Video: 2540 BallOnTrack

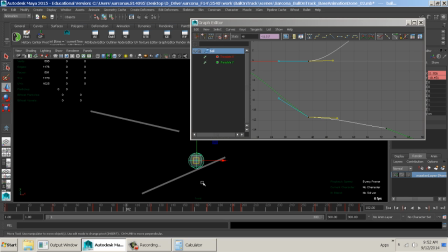1502s
The real animation, if we did this like physically, it would be over 1,000 frames with this ball rolling down this ramp. So we're kind of cutting it short, being at 300 or so, in order for this thing to look good enough and render out within a reasonable amount of time.
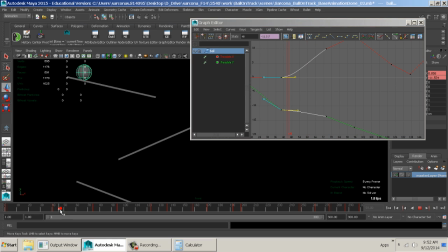1519s
Okay. All right, so now we have this like that. Okay, so that looks okay. You know, again, we can come back and adjust it. Now this transition here from this ramp to this, if you look at it, it looks very boring.
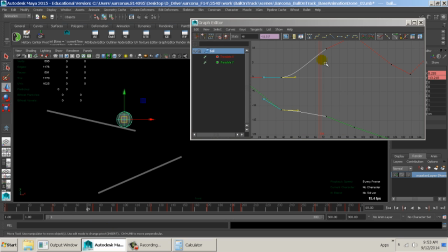1535s
It's just kind of like one direction, boom, switching to another direction. So these guys here, all of our transitional ones, these ones should be spline, which is that one there. Okay, and what that means, if we look at the Y, it's easier to see, is that we have a nice transition from one point to the next.
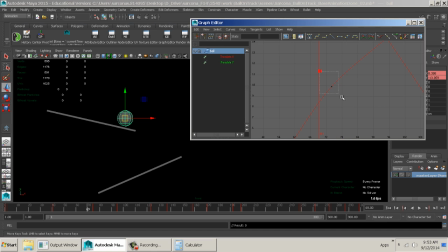1555s
Okay, same thing here. It's harder to see, one point to the next. Now what that might mean, if we go back to our front view, which I am at,
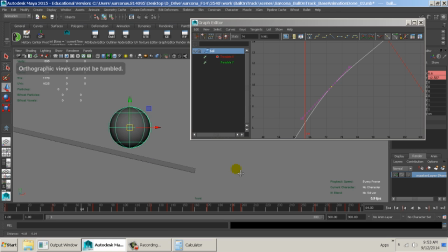1566s
you'll see that the ball is going to kind of float a little bit. We'll fix that as well. And then come down, okay? Because it's trying to keep a nice smooth graph. So what we do is we go to where it's floating, right about there, and we just grab the handlebar and pull it.
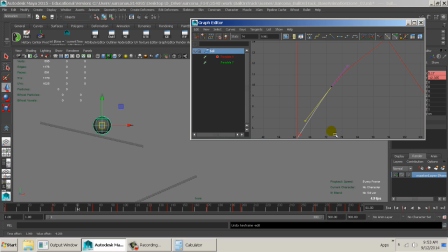1582s
Now we probably can do both, but we're going to pull one handlebar here, then go down to the other handlebar and pull that there. Because one's pushing it back and the other one's pushing it down. And then we watch and make sure that he stays on there the whole time.
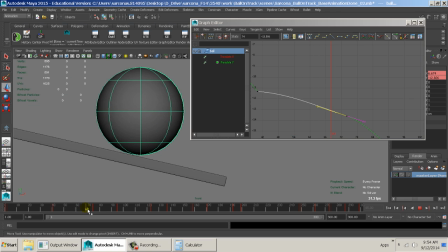1599s
And you can see he is floating still a little bit there.
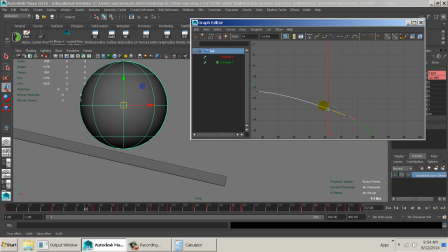Okay, I think I want to adjust that in this direction here.
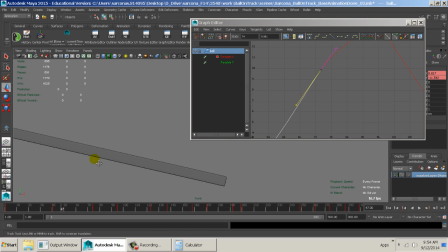1613s
There we go. And again, we come back and we look at it again and again and again. I go to wireframe and I also look at it. And sometimes it's even easier to see the animation happen in wireframe. Okay, that's good. All right, so now let's watch this. There we go.
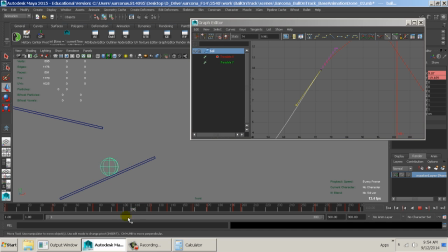1633s
That's good. Okay, he hits, and then he rolls down there. So we're going to do the same thing that we did before. So this first one, which is right here, we can use this red line as our indicator.
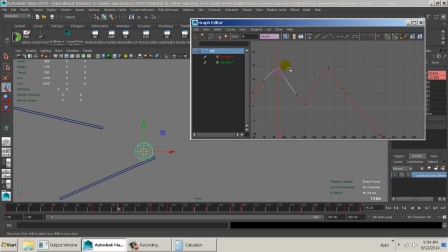1651s
This first keyframe on the right of this should be flat. Okay, that way we pick up speed. And then this guy here should be spline.
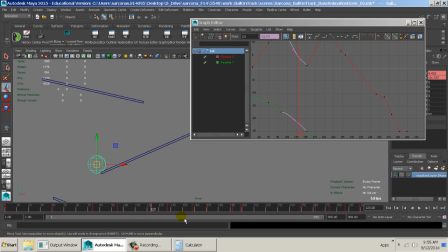1664s
Now let's see. Okay, and again, he does float a little bit right there. So we can come in. Just tweak that handlebar.
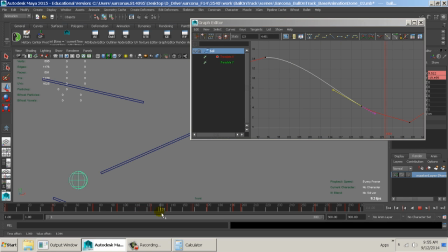Okay, good. Now we'll go to the next one. Make that flat. Make this spline. Spline. Go where he's floating, right here.
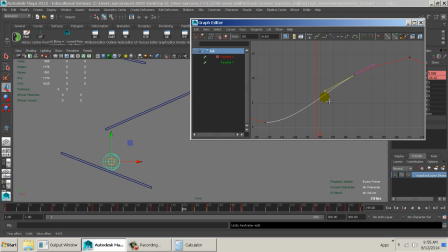1700s
And then just tweak the handlebar. Now I'm tweaking the X more, just because the Y is kind of dependent on some other stuff. But if I needed to, like right here he's floating just a hair, I'm going to come down to the Y and just adjust it slightly.
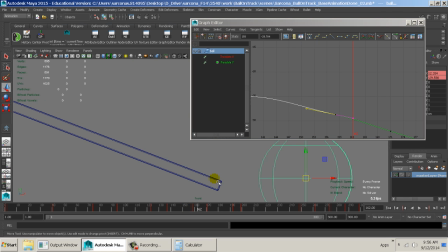1719s
There we go. Okay, so now we'll go to the next one, right here. Again, we're making it flat. We're taking this one and making it spline.
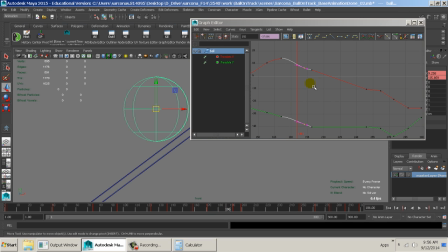1739s
Seeing if he's floating, which most of the time he's going to be. We just have to go through and tweak it. There we go.